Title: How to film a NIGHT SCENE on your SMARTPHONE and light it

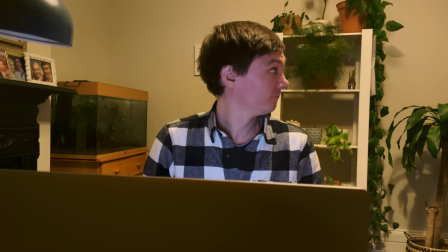(0:00)
Hi everyone it's my first video of 2022 and today I'm going to show you how to go from this bad bad lighting to this
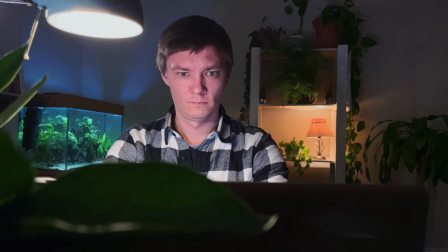(0:06)
cinematic beautiful stunning clean footage that you can get with your phone and I'm going to show you technically how to do this as well as with the lighting.
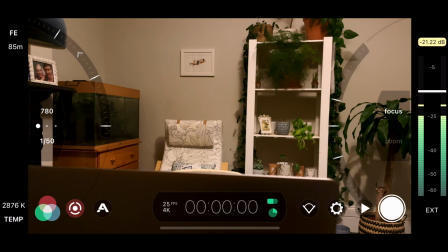(0:13)
So the first thing we're going to look at when it comes to low light filmmaking with your smartphone are the settings that you'll be using for making a film. Now I'm using Filmit Pro here of course so if you go to the white balance first I want to double check that that's all correct. so we're going to tap on these colours on the bottom left
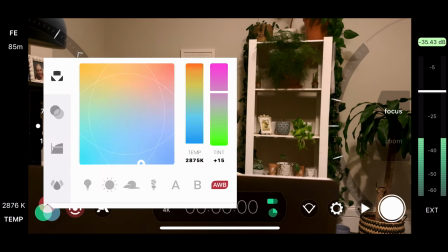(0:28)
because it's very easy to get a white balance that isn't properly balanced at night time so
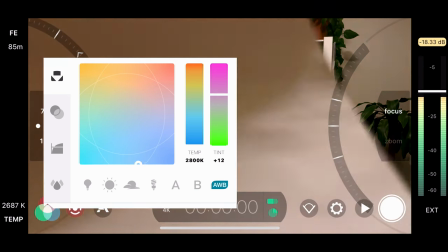(0:35)
we're just going to tap AWB until it's auto white balance put the white sheet there so you want something that's non-reflective so you get the most accurate
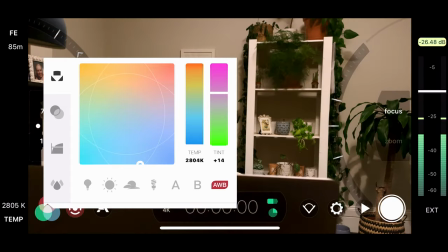(0:43)
reading and that looks good to me and now we can look if we tap off that at our frames per second shutter speeds and ISO
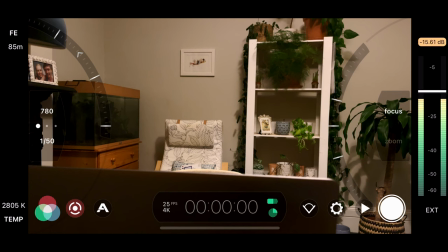(0:51)
so on the bottom here next to the time code medallion you've got 25 fps that's 25 frames per second which we've matched on
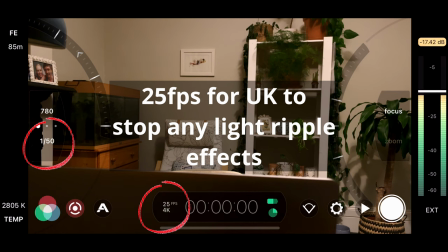(0:57)
the left hand side with a 1 over 50 shutter speed so you always want to double your frames per second in your shutter speed to get that film look and
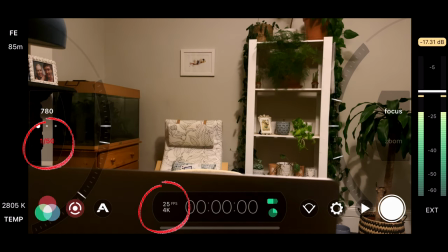(1:04)
make it look professional tap that so it's red and now we've got a look at the iso now iso is so important in all
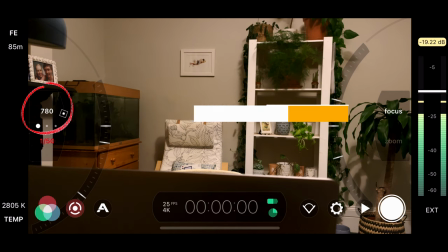(1:11)
filmmaking but in low light filmmaking especially with a smartphone if you try and raise it like this too much then you're going to get a lot of noise in
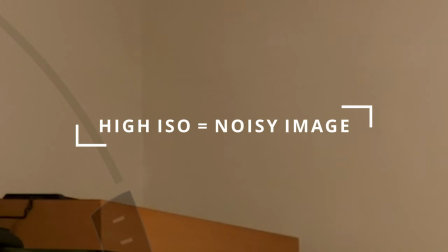(1:17)
your image and it's going to look really rough and terrible as you can see it's at
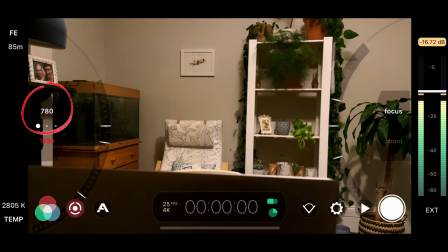(1:22)
780 on the top left here we want to bring it down to its base level so it's lowest level possible which is going to make it very dark so if we bring this right down to what's
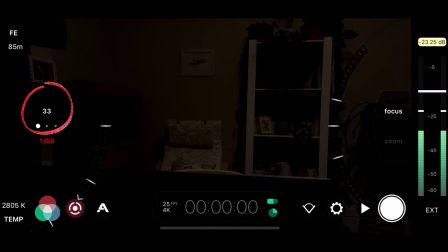(1:31)
33 is the base level on my phone it might be slightly different for yours you can see it's way too dark at the moment but as we add lights and take away lights this is going to look a whole lot better now the first thing we're going to look at is a key
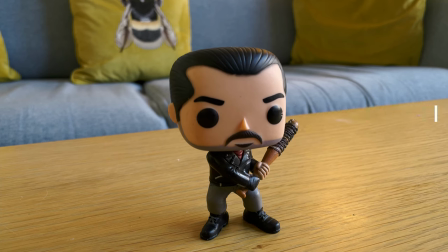(1:43)
light with the lighting so key light is essentially something that lights up one side of your face right
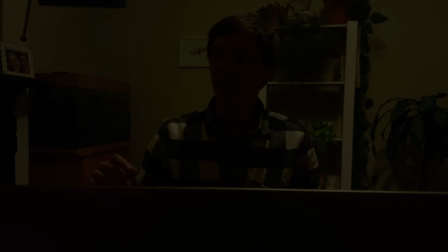(1:48)
here so it's usually the opposite side to the camera So we're going to turn this lamp on which I have next to me which you'll see in just a moment.
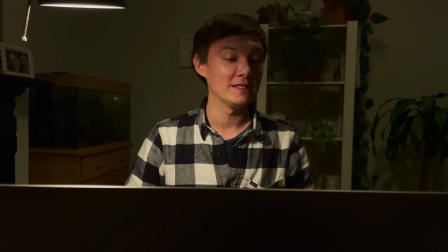(1:56)
All of a sudden you can see me and already it's starting to take a little bit of shape. So as you can see with the light as it is it's not really lighting me particularly well but it is lighting me.
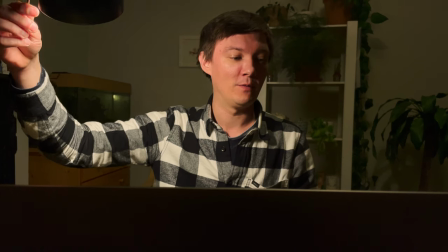(2:05)
So if I move this around you can see if I look at my Filmic Remote here it changes not only the light on my face but the light in the room.
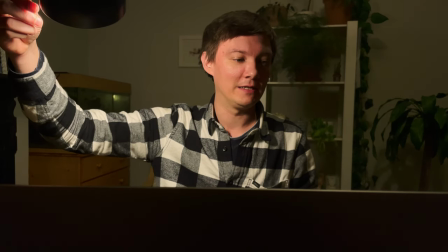(2:14)
If I turn it that way you can see it lights up the back of the room really nicely but it's not natural to where I would have it normally so
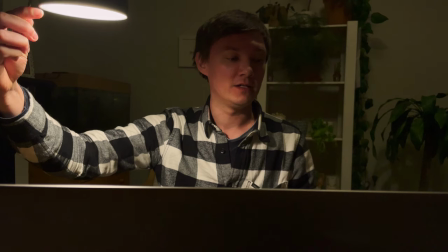(2:21)
I need to keep it at that level just bring it in slightly so it looks like it's where it would be in real
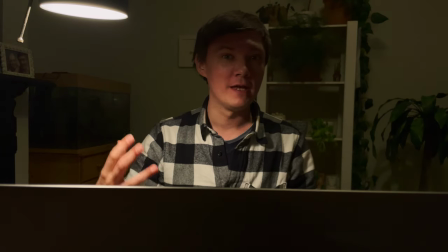(2:27)
life and to kind of accentuate that fill light because it's not enough we're going to use motivated light now motivated light is essentially
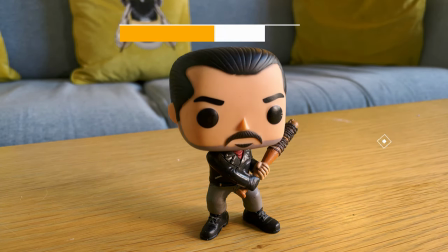(2:35)
lights that you're enhancing a practical light with or a light that would be there in the real world so with that I've attached a mini LED light which we're going
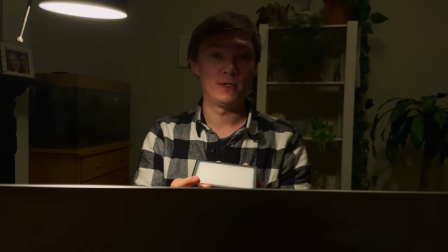(2:43)
to turn on which is the same color temperature I've set to as the lamp.
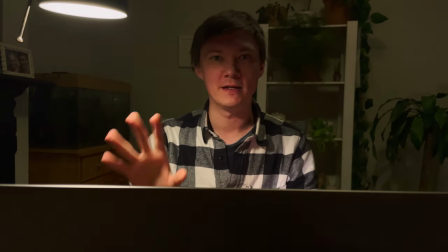(2:46)
This is a V-Gym light, all links to what I'm using, all the accessories, everything I'll put in the description below if you want to check them out.
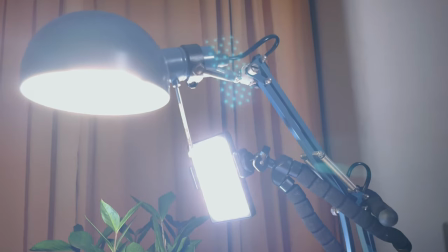(2:52)
So what I'm going to do now is move this onto my octopus tripod in a position that looks natural for the light.
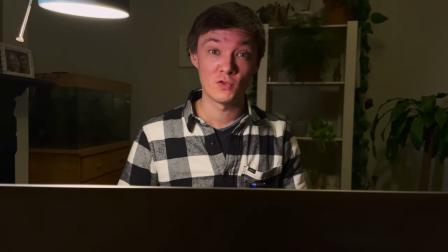(2:59)
We're happy with that where it's shining on the face and causing some shadows on this side so we get a bit more contrast and we've added our extra light there for motivated light to enhance that lighting.
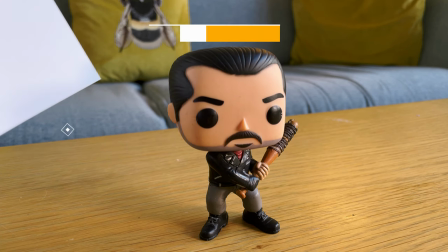(3:08)
We're now going to look at the fill light.